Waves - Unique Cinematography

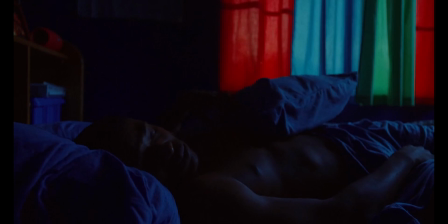(4:06)
In Waves, the aspect ratio is yet another extension of the character's state of mind, and you can really see it during the pinnacle fight scene between Tyler and Alexis. The frame shrinks, making us feel more confined in the space and ultimately more entranced in the story.
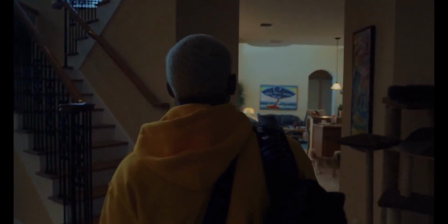(4:21)
In Tyler's storyline, we range from 185, 240,
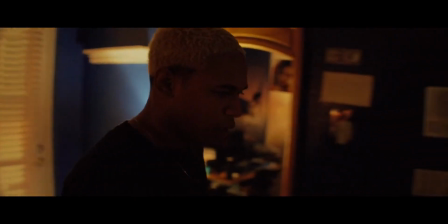(4:26)
266, which is the native aspect ratio for anamorphic on the Alexa Mini, then 3.0 and eventually 1.33.
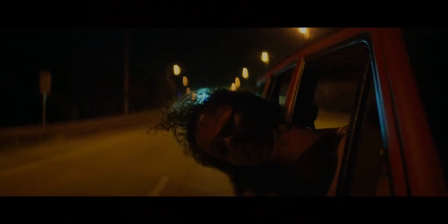(4:33)
Emily's half starts in 1.33, moving to 2.66 and ending up at the beginning in 1.85.
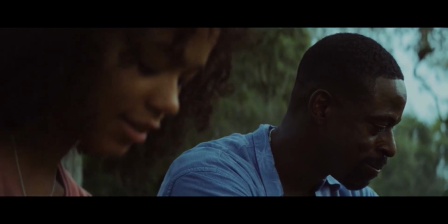(4:40)
Talking about the changes in aspect ratios, Schultz said, "At times I treat the ratio changes like chapter markers."
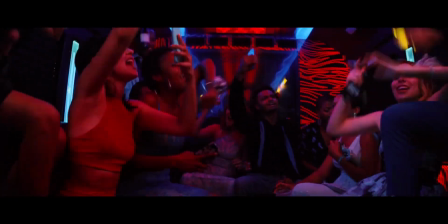(4:52)
Schultz wanted the colour, much like the camera movement, to be another aspect of the cinematography that feels true to what the character is feeling and brings you into their world.
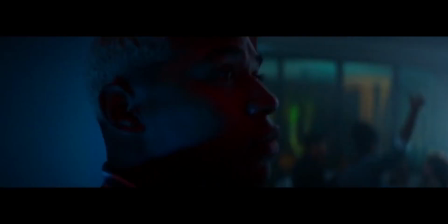(5:01)
According to Schultz though, a specific colour doesn't mean a certain emotion, it was more about what these colours feel like.
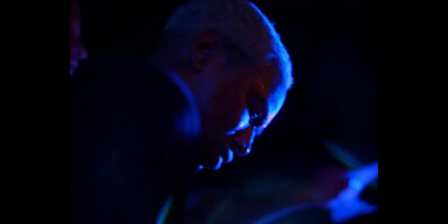(5:07)
When talking about their use of bold colours in the film, Schultz said, "When you're that age, you're emotional and you feel everything.
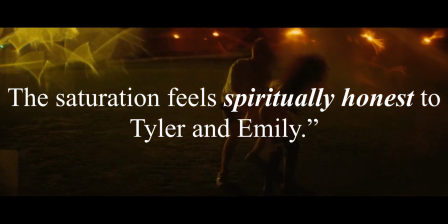(5:14)
The saturation feels spiritually honest to Tyler and Emily."
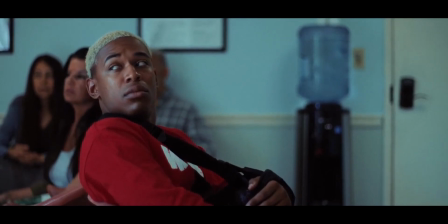(5:18)
Overall, Schultz and Daniels used a range of techniques in order to achieve the unique look of Waves.
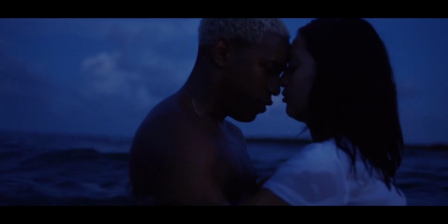(5:23)
From extravagant camera movements to their range of aspect ratios, they have created an electric yet alarming world.
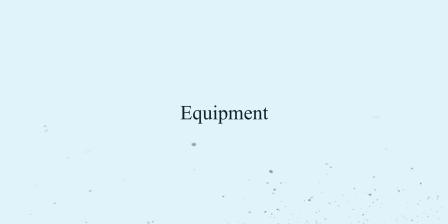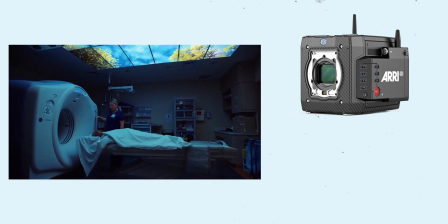(5:37)
Daniels used the Arri Alexa Mini paired with a multitude of lenses from Panavision Primos to Ultraspeed Mark IIs and SLZ 11s,
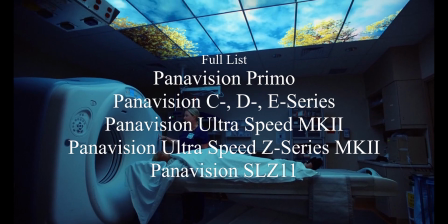(5:45)
but there are so many lenses used that I can't go through all of them.
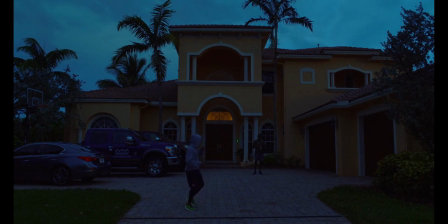(5:48)
The Alexa Mini is a semi-budget cinema camera and was perfect for the film due to its small form factor and incredible sensor.
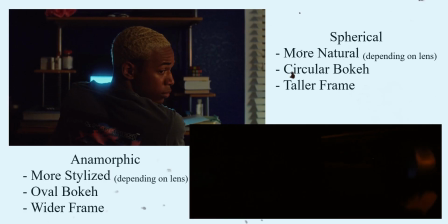(5:56)
Schultz and Daniels decided to mix spherical and anamorphic, which is unusual but not unheard of.
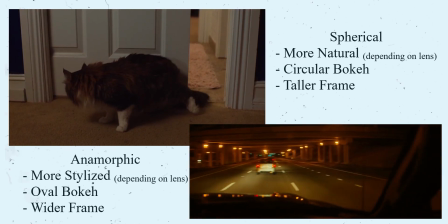(6:01)
This was partly due to the extravagant change of aspect ratios, but also because it allows the audience to get closer to the character's headspace.
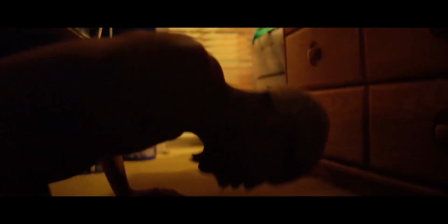(6:09)
They decided to use it with Tyler anytime he was involved with a controlled substance, and using it in the opposite way with Emily when showing love.
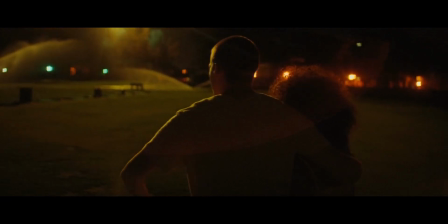(6:17)
There were several uses of extravagant flares throughout the film, and this was down to the fact that Schultz fell in love with Panavision's ultra speeds and how they were able to create a circular flare.
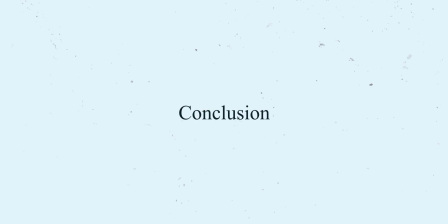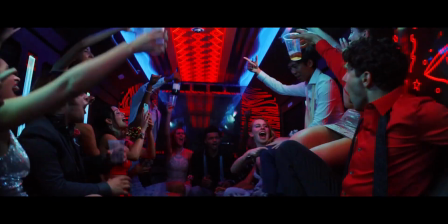(6:33)
Ultimately, everything from their wide use of aspect ratios to bold colours and movement helped make the cinematography in this film unique but iconic. Schultz will use whatever lens or grip equipment that he has to in order to create the vision that he had in mind, and he had a great team to help him.
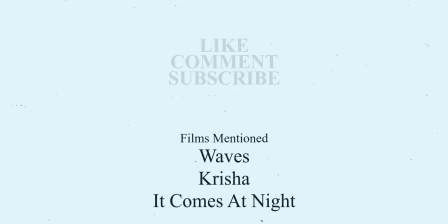(6:50)
I hope you enjoyed this video looking at Drew Daniels' cinematography on Waves and why Trey Edward Schultz decided to do what he did.
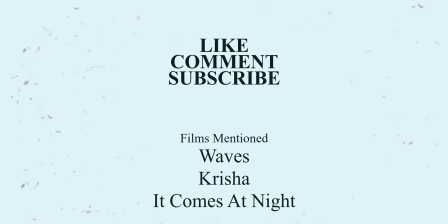(6:56)
If you have a cinematographer or film that you'd like to see me do a video on, leave a comment down below.
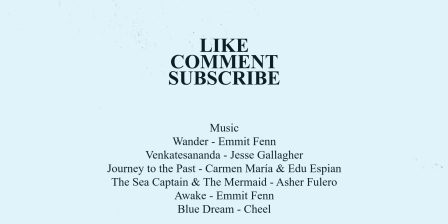(7:01)
If you found this video helpful, a thumbs up is appreciated, and if you'd like to see more videos like this, then hit the subscribe button.
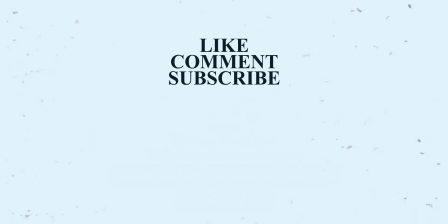(7:07)
Thank you for watching, and I'll see you next time.